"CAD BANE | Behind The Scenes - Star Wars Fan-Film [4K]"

But we give you just enough of something to hold on to that you feel like, I can watch this even though it's starring Cad Bane.
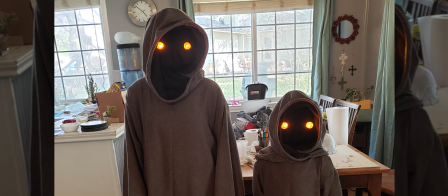757s
What you may not realize by watching our film is we actually had two Jawas. The larger one is 1/3 exactly bigger than the smaller one,
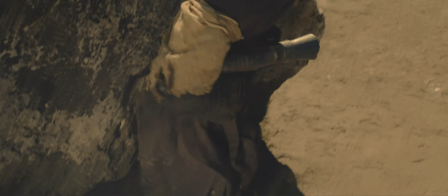764s
because there were some things in the beginning that we weren't sure that the 8-year-old could do because they were complicated.
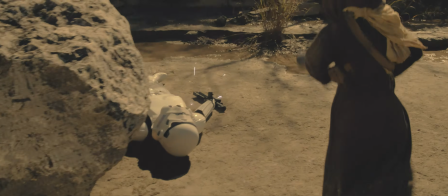771s
If you watch our film, you see she did a lot of body acting that's very complex.
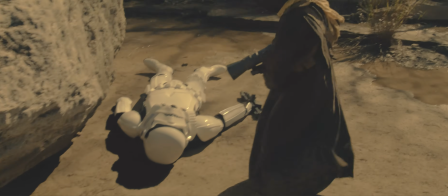774s
It flows really well, so maybe not notice, but she had to be able to take really complex instructions.
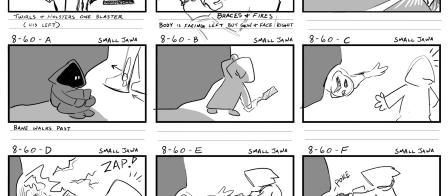781s
I went and storyboarded them all originally with 2 different versions so that those
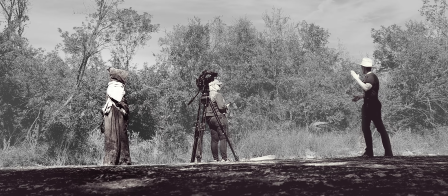786s
shots could be switched out and shot with a scale double and it would still work.
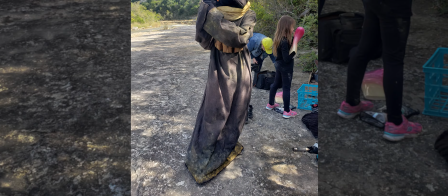791s
Fortunately, on the performance end, we didn't end up needing to use any of them. Qualtech worked with Annalise's performance in every scene and it was just amazing.
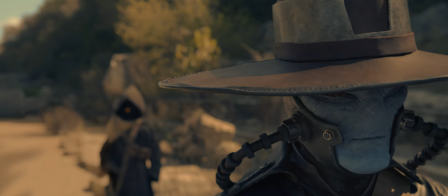799s
We still had a couple of shots that we couldn't get on a technical side without a scale double.
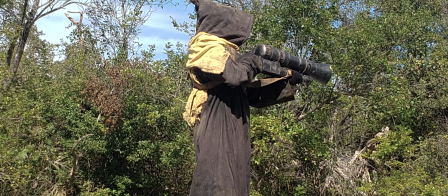804s
The shot of Qualtech powering up her blaster from inside of it.
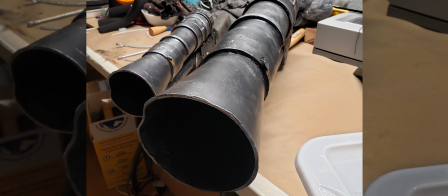809s
To get that shot the way we wanted to, we just needed the far bigger blaster so that we could really get in there and show it. And it looked great. I was real pleased with the scale double work, even though we didn't need to use it very much.
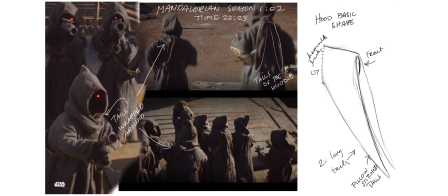822s
Well, how do we make our Jawa distinctive and individual?
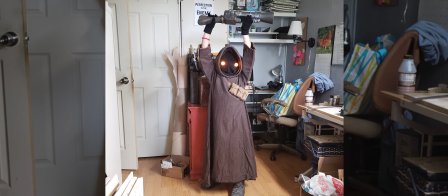826s
And at first we had this idea that we would give her a little techie little necklace, but in the end, Kip had this brilliant idea of why don't we give her a scarf?
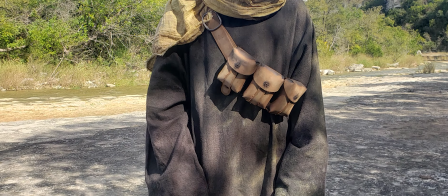835s
The little bags that she's wearing on her bandolier, those are hand-stitched.
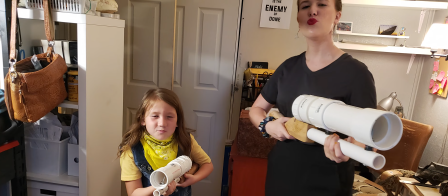839s
We didn't have a 3D printer of the scale required to manufacture these blasters.
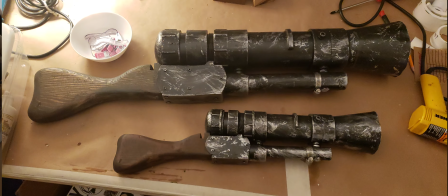844s
We manufactured these things in our shop in our garage. I went and searched for parts everywhere I could look that matched exactly,
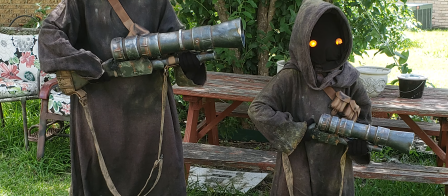852s
size for size, and in the end I think we had a really beautiful product.
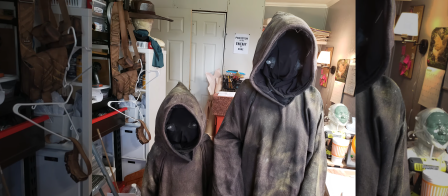856s
I always imagined Jawas being really kind of gross, so we really wanted to distress the Jawa costume a lot.
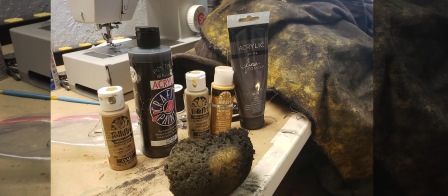863s
It's actually acrylic paint to make it look like she's just been in the muck everywhere she goes. Annalise and Alexandria, who played the Jawas, they actually went through and put the grunge on the 2 costumes and matched them
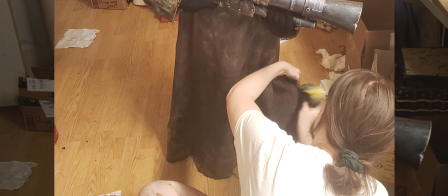875s
each to each other so it was the same colors and the same patterns on the same places so that we could get it as close as possible.
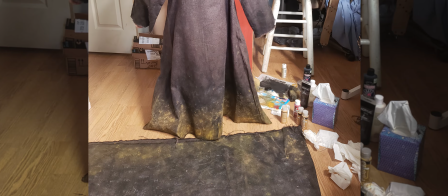881s
It didn't have to be perfect, but you do want it close enough that people aren't obviously noticing a difference.
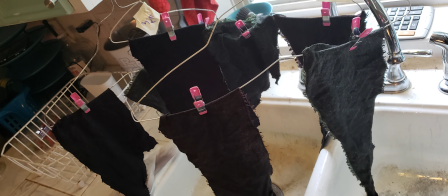887s
If you do not distress your costumes in an extreme way, you lose texture, the camera will not see it.
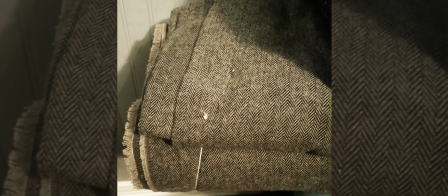893s
I use a fabric that's kind of a tweed that's got a whole lot of texture in it. And Jessica Luttrell sewed
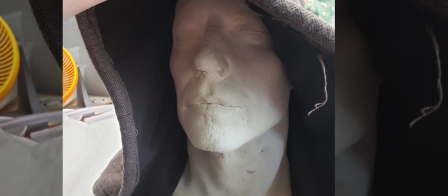897s
these beautiful costumes. Ooh, people?
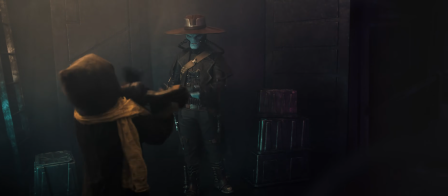902s If you accidentally shoot me with that, I will bring you in.
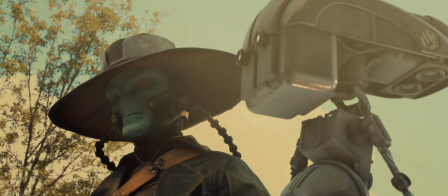908s
So with the character of Bane himself, I'm not an impressionist, I don't do impersonations,
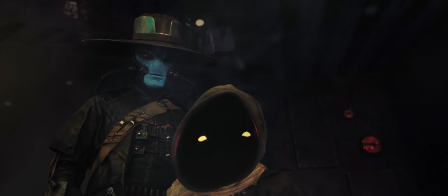913s
and my voice obviously doesn't sound anything like Corey Burton that did the voice acting for Cad Bane in the cartoon.
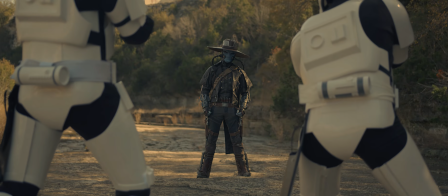919s I just wanted to get a feel for you boys. You fellas might want to step aside.
I took an approach that was more like what Rosario Dawson did when she was playing Ahsoka.
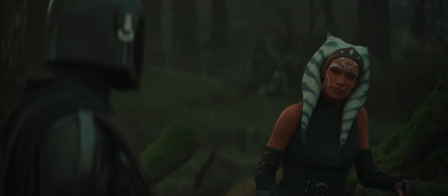931s
While Rosario put a lot of work into making it feel like Ahsoka,
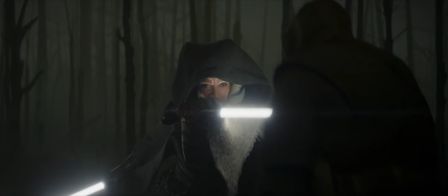935s
she was never trying to fool you into thinking that it was Ashley Eckstein who voiced Ahsoka.
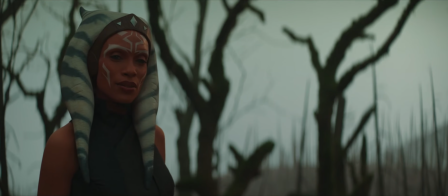940s
It was distinctly Rosario's voice talking. I took a similar approach to Cad Bane. I put in a lot of work into making sure it felt like Cad Bane was talking so that we felt that it was that character, but I was never trying to fool anyone into thinking that I was the amazing Corey Burton doing his voice work.
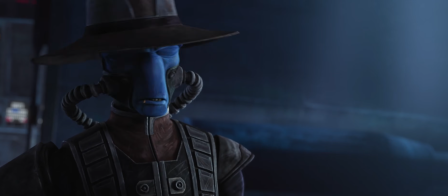959s Ain't you smart? The kid's got it all figured out.
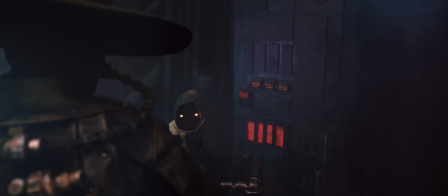964s Now hand her over. I'm a symbol too. Oh, fear, give me the tracker.
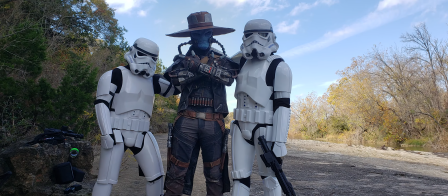973s
A film with no faces. So we knew because of quarantines and lockdowns that we weren't going to be able to get actors, we weren't going to have a crew. I had to think outside the box and how can we make a short film when I don't have anyone available to play in that film?
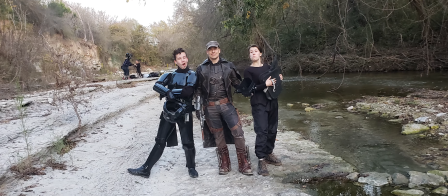988s
And so came up with this idea that no one in the film has a face, which is an extreme challenge for a filmmaker. How do you connect with an audience when you're not seeing human eyes, you're not seeing facial expressions?
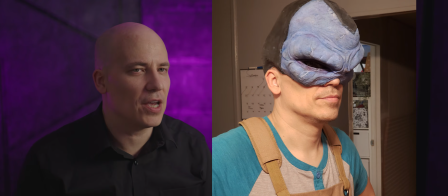999s
And we knew that Bane was going to be our only face, and Bane was going to be foam latex prosthetics.
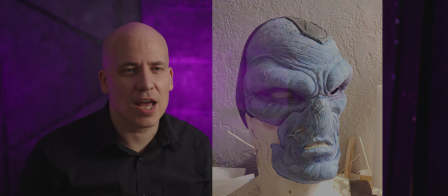1005s
So that was a big risk. And we went ahead and took it because I felt like we could pull it off.
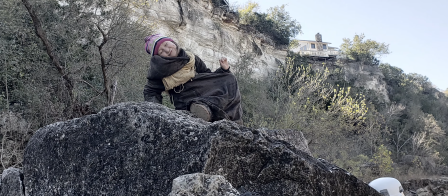1011s
Our Jawa has no face, which would allow me to, if we had concerns with that performance because she's 8 years old,
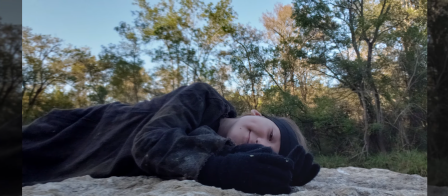1017s
it would allow us to be able to move the voice to wherever, pick whichever part of her performance worked best.
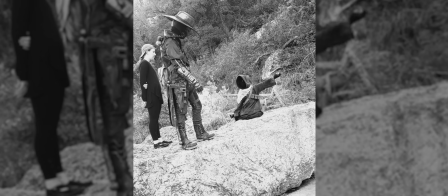1023s
It gave us a lot of flexibility. Now, with the stormtroopers, because they had no face, not only could we duplicate them,
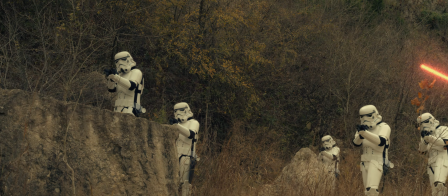1031s
but I could put whatever voices I wanted in afterwards and not have to worry about what we captured on the day. It's just part of the problem solving of making a film with no budget, with no crew, with no actors, just using what we had.
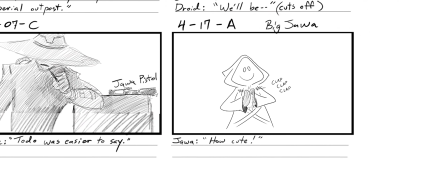1045s
I'll draw the Jawa with a smile on her face or, looking scared,
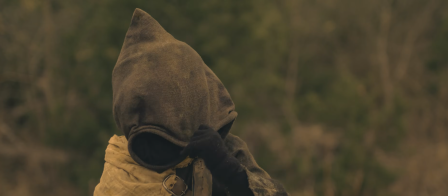1049s
and you wonder how much of this is gonna really come through in the camera.
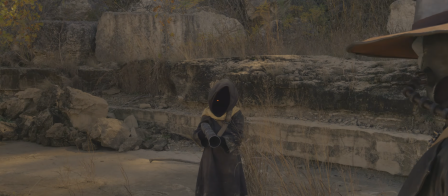1054s
That was one of those things that I just had to move forward and say, okay, we're just gonna have to do the best we can and figure out how do we get all that emotion. But Annalise gave such an amazing performance, so expressive, there was never any question what Qualtech was feeling.
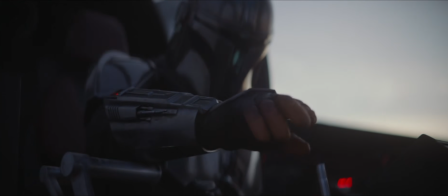1070s
If you look at the show like The Mandalorian, that character conveys a lot of emotion just through a helmet.
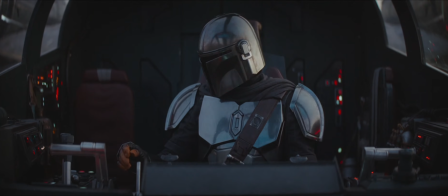1076s
It's just how he moves his head. When does he decide to look?
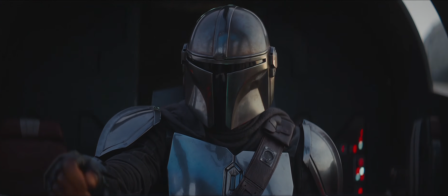1080s
One of the gallery episodes for Mandalorian, Deborah Chow was talking about how a lot of the emotion for The Mandalorian was conveyed through stillness. So we carried that philosophy through into our Cad Bane film because a lot of times the hat is covering his eyes.
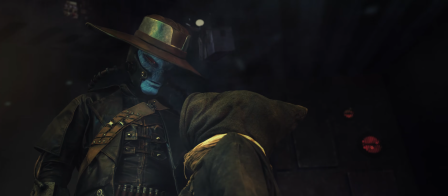1095s
How does he move the head a little bit? How do those looks create that emotion when we have a face that can only articulate so much?
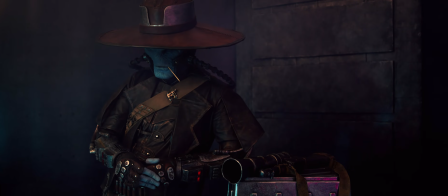1104s
We have eyes that for the most part don't articulate at all. I could do some subtle movements of the eyes with my cheeks.
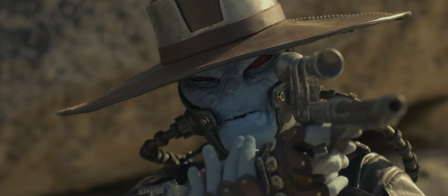1111s
By scrunching the face, I could get the eyes to squint and do some things, but not a lot. It was only what the foam latex could do naturally. We didn't have any kind of apparatus in there to move the face.
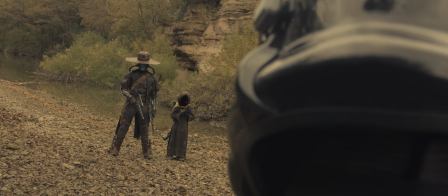1123s
There's no animatronics. There's no CGI moving the face. And so the philosophy behind Bane's movement, behind his emotion, was almost like how do you do it with Din Djarin, or how does C-3PO convey emotion? And it's through that body language, and it's through choosing when to move and how do you film it. Between Alexandria doing such a good job of making this dynamic carving that you could look at from different angles and it felt different ways,
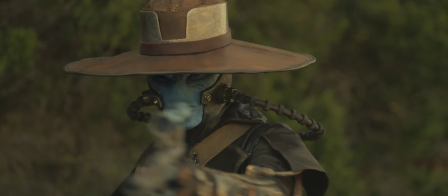1149s
and then Laura filming it from just the right angle with just the right lighting,
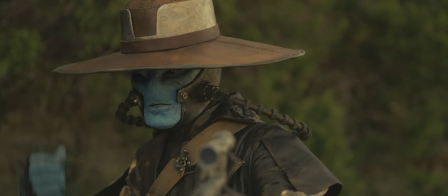1154s
you could really feel, is Bane annoyed? Is Bane angry? Is Bane surprised?
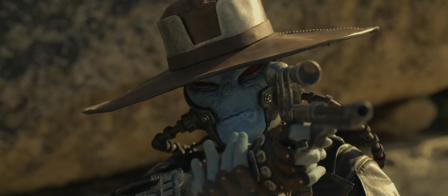1159s
All of that came through, and we were just so thrilled that when you've got a face that barely moves, that you could feel so much emotion from it.
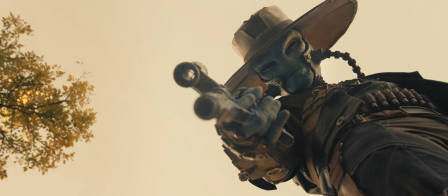1170s Long live the Empire.
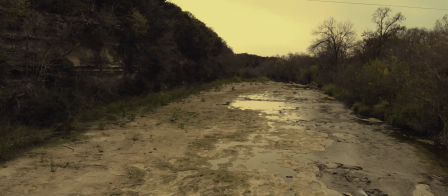1175s
We have this beautiful, grand location, but there's a hike. Right when we want to go film, construction happens and the path is destroyed.
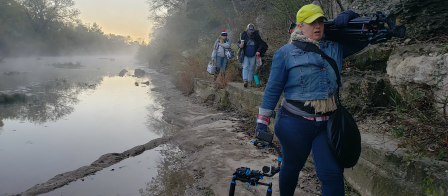1186s
We could not park near the location. It was like a mile hike to where we base camp.
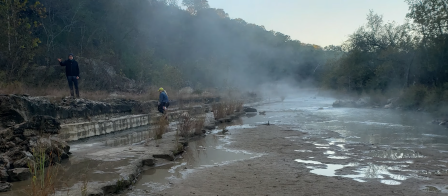1191s
So we have to really pare down everything we decide to take down there because there's just the 6 of us. Depending on whether it has rained,
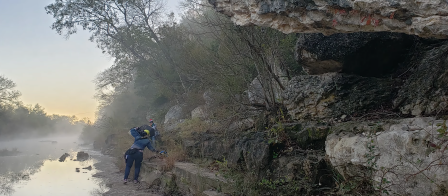1199s
the path changes. So there's little cliffs that you have to kind of walk over and shimmy down with equipment. It was quite a journey.
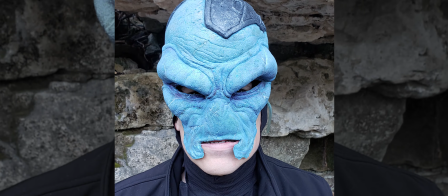1210s
Once we got to base camp every morning, we'd immediately break out the makeup and get Bane's makeup, his face and his fingers on as fast as we possibly could.
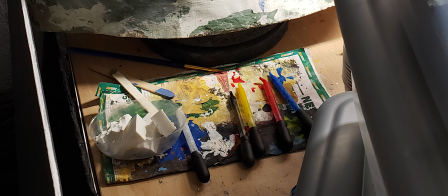1219s
Alexandria was the one who did all of the painting on our prosthetics. So when we get out on location, she would help me apply makeup. So she'd apply all the fingers, but she would also do the final finishing touches on how all of the prosthetics actually attached to each other and blended them right there on set.
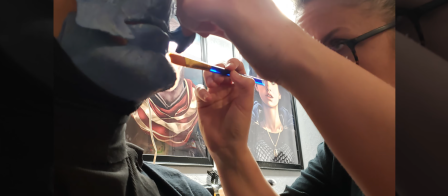1234s
Prosthetic makeup takes a long time to apply. A big job that typically takes hours.